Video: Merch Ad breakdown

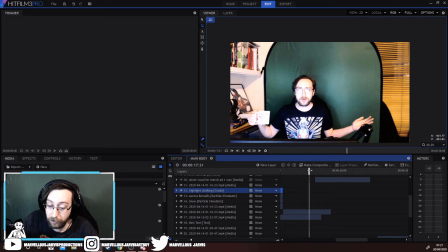8:18 I didn't account for enough dialogue time when I was recording, so I have to do another still frame. Luckily, it's not as egregious as the first one, so it was only a few seconds of me
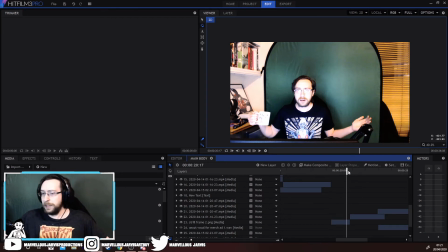8:33 somehow standing still, completely still, and no noise going on in the background. And then we continue on.
It's probably no longer being sold. Wait, what? Don't you worry.
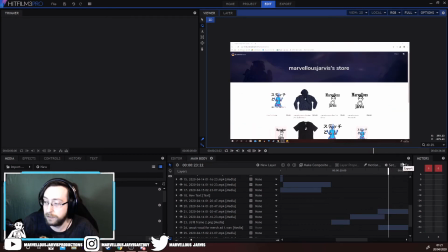8:44 And then it cuts to the merch store, which is just a simple. We positioned it off screen, and then I keyframed it, so it was over there, off screen. Keyframed it in here, and to make the motion a little bit smoother, I said this frame, hey, you slow it down into this frame so it's all nice and smooth.
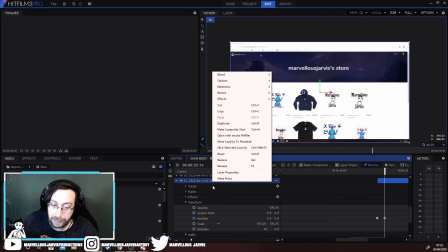9:07 And then I said, okay, I want this layer to have motion blur.
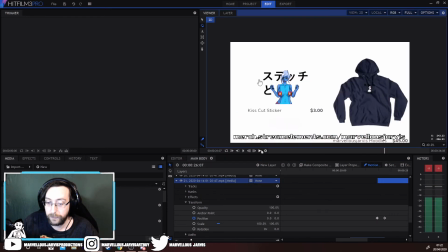9:14 So it does.
Don't you worry.
The Marvellous merch store, and then it does a cut into a nice close-up.
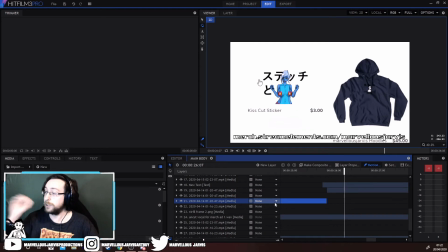9:22 So the way I do zooms is rather than just, if it's a sudden sharp cut to close-up, I don't bother zooming in. I just cut the layer and then create this new layer as the zoomed in shot, and then all I did was just position it.
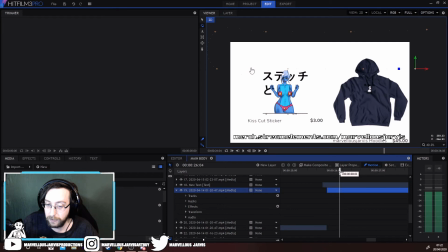9:38 So you can see all my position marks as it goes along to each one.
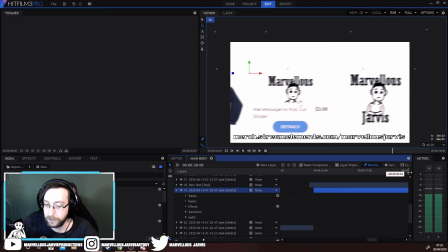9:44 Also, I set motion blur on this layer as well.
Hey, look at all this stuff.
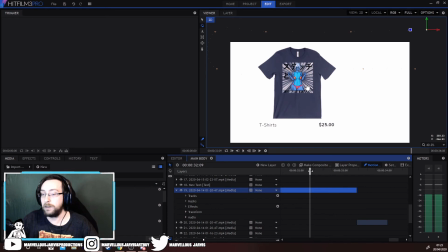9:48 Oh, by the way, I know the joke is some of this stuff might not be available by the time you see this,
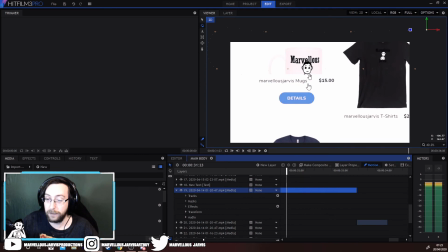9:56 I can already tell you that this design, logo design, is now gone.
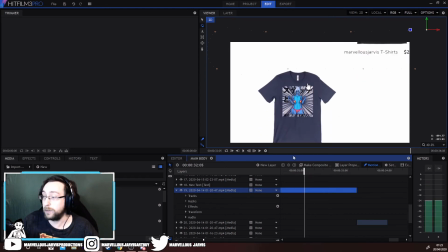10:03 This design goes at the 1st of May.
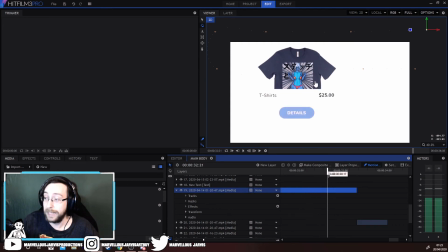10:07 So, yeah, it's completely changed, and this merch advert is completely pointless. But I did mention that the stuff here might be completely different, so I could still use it. That's my theory, and I'm sticking with it.
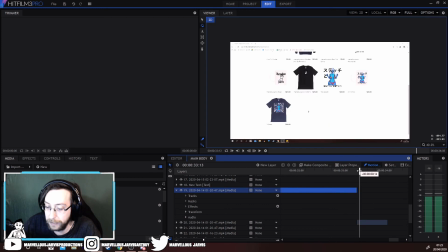10:20 Yep, so we just position, and then as soon as I'm done with that zoom in, I just create another layer and then have it normal scale sized.
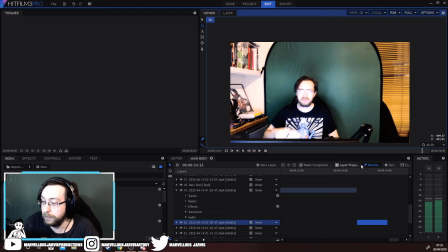10:33 Okay, so this bit was a lot easier to do the bleep, but I also created a mask, so you can't actually see my lips. But the camera's, because I'm using a webcam and it's so blurry when there's so much motion that you can't even see it.
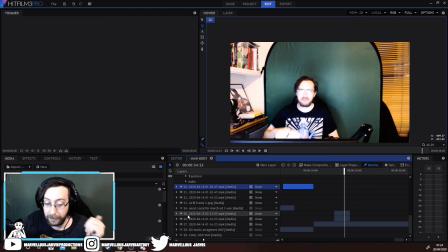10:52 You can't even tell there's a blur there, but there is a blur there. So I duplicated the layer and then created a mask. Is it going to show? Why isn't this one with the mask? This has got to be the one with the...
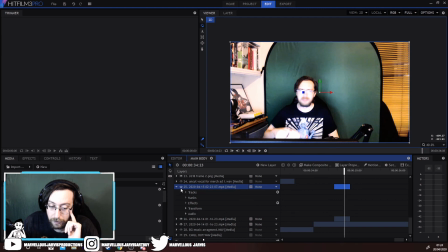11:12 Okay. You don't have a mask. Do you have it? Oh, you're okay. You're the sound effect. So you're the mask.
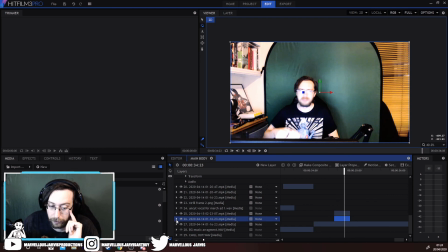11:25 Okay, you're the mask. This layer's the mask. We got there. So a mask around the lips. If I turn that mask off, you can see it's just a regular video and it's all blurry. And then mask it. Now, so if you ever want to blur people's faces out and stuff like that, duplicate your layer,
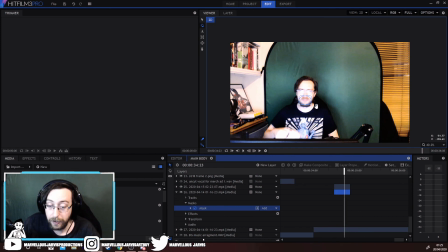11:45 mask the area that you want blurred, mask it, and then like you can go into effects, blur, Gaussian blur, angular blur. You have all these different blurs. Just use the regular blur and blur it up to the amount so you can't actually distinguish features.
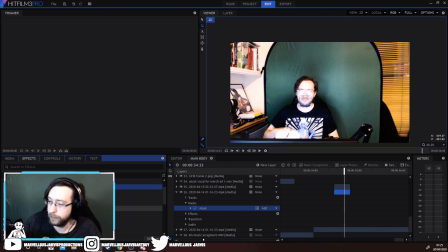12:01 If you have After Effects, you can use like the mosaic tool, which does the exact same thing, but like makes it mosaic, so it's pixelated. But I just use the blur, so it looks like you can't. If you can lip read, you won't be able to see what I'm saying.
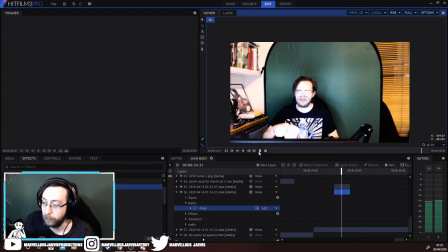12:17 Even though I've bleeped it out in such a way that you can still hear the word. What did you just Actually, say? you couldn't, but you know I'm saying fuck.
What did you just say?